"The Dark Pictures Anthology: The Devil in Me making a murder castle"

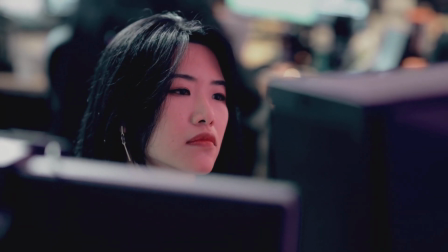So in these areas, unlike the others that have more neutral color in the lights,
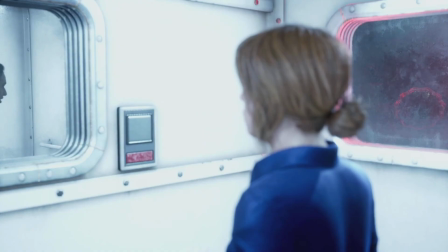we tend to artificially light these areas with either theatrical lighting or use high contrast saturated lighting
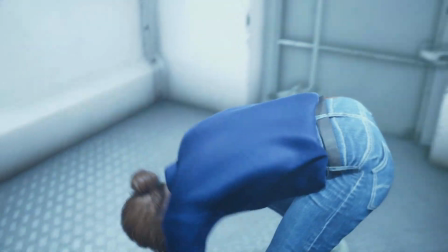set up so that we know something is going to happen if we don't do something both of them will die mark we wanted to provide players with a truly realistic historical sonic experience whilst inside
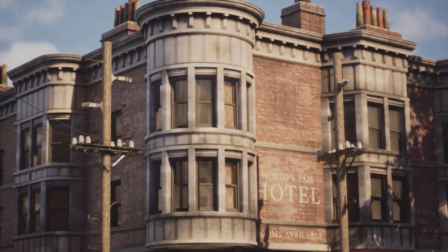the murder castle we research multiple properties and buildings built within the same period
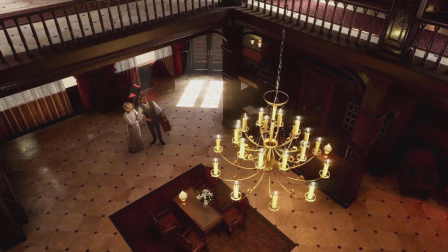is the original Chicago murder castle authentic door foley and sound effects elements were high on our priority list we recorded multiple door openings,
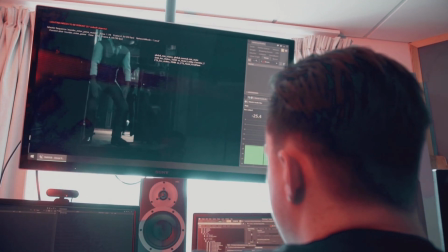closings, handles, rattles and squeaks. Throughout pre-production we'd seen all the variations of emotion characters would be displaying when using the doors,
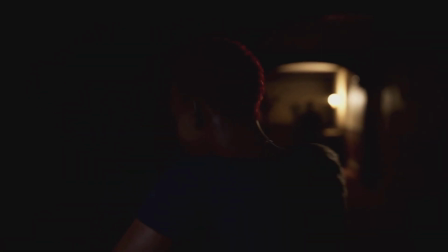ranging from calmness through to blind panic and incensed rage. All these emotions could be channeled into the performance we recorded.
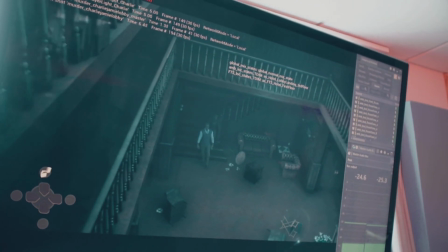Another element of the soundscape we went into considerable detail recording was floorboard and stair creeks.
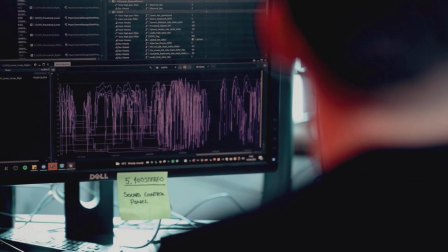Virtually every step we took provided us with a distinctive and unique sound. We recorded these creeks in three states, running, walking and walking slow.
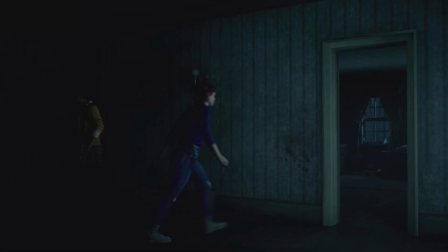To further add to this, as the characters climb higher inside the Metz murder castle,
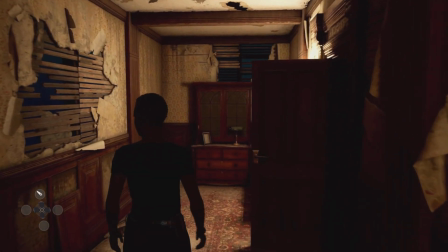the creeks will become more frequent as you enter unfinished rooms, exposed walkways and the structural integrity of the hotel becomes more dangerous and unstable. In terms of the music, we chose various 19th century pieces of classical music and opera to accompany the murder scenes.
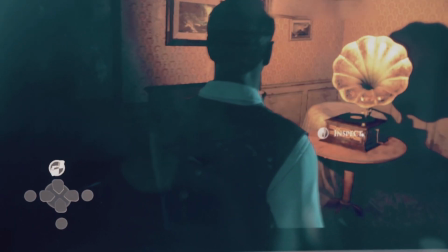These would have been the pop music tracks around the time of H.H. Holmes providing a cognitive link between past and present.
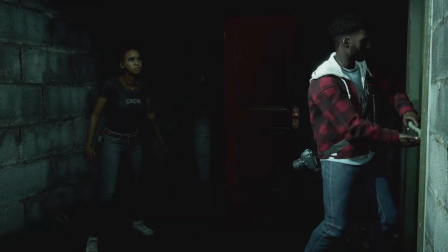Classical music and opera accompanies a lot of the murder scenes, often playing through a gramophone or a tannoy,
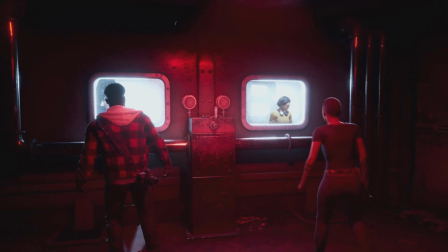which is then fed back through our bespoke impulse responses to allow the music to naturally echo throughout the cellars and corridors of the space.
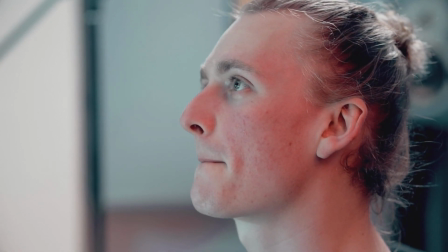We took a similar approach as well with the abstract sound design, including nods to classic horror films with really discordant,
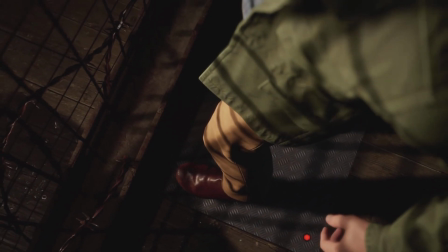unnerving piano impacts and bowed metal interspersed with electromagnetic recordings,
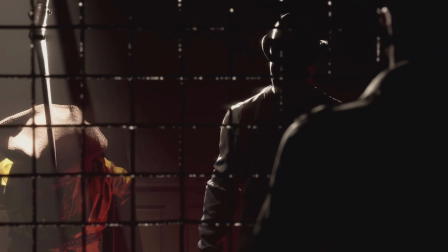synths and ultra-modern distortion to provide that juxtaposition and that link through time between the historical setting and the modern-day story.
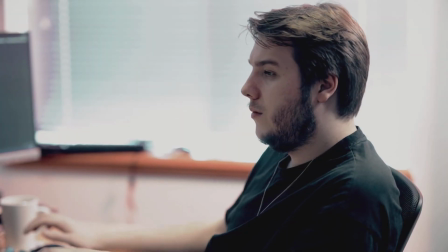Zion in the Hotel as a play space presented different challenges than previous Dark Pictures games. We've gone from quite open environments in House of Ashes and Little Hope, to a more enclosed one with the hotel.
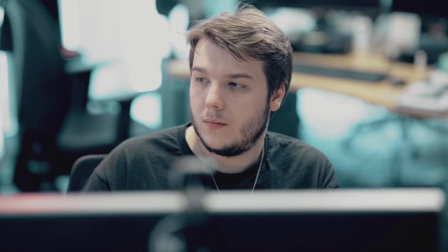The ability to revisit previous environments at different points in the story, with different layouts and different emotional states, meant that we had to collaborate very closely with each other to make sure we designed each area to cater for every requirement. We had to think how a lit corridor would feel if multiple characters were roaming around it, versus the same corridor drenched in darkness with just a singular player character.
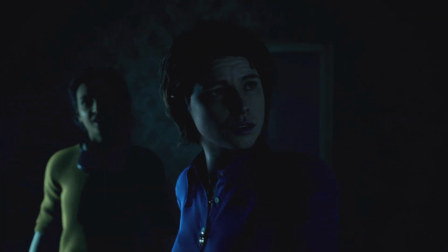Empty hotels are inherently eerie, and it allowed us to play with the idea of liminal space to try and create a murder castle that felt uncanny.
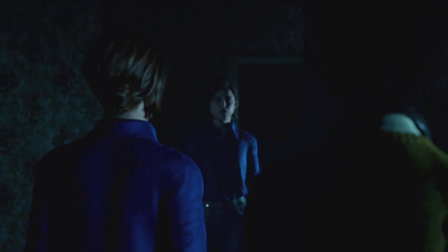It's something that felt truly unique.
Get
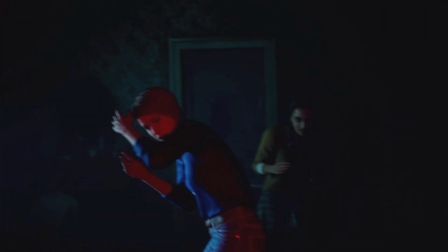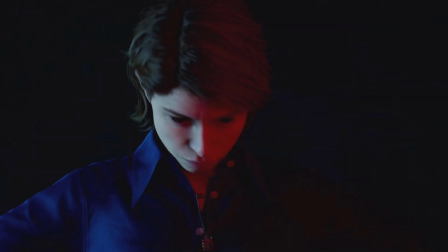in here! Jamie? Thank god!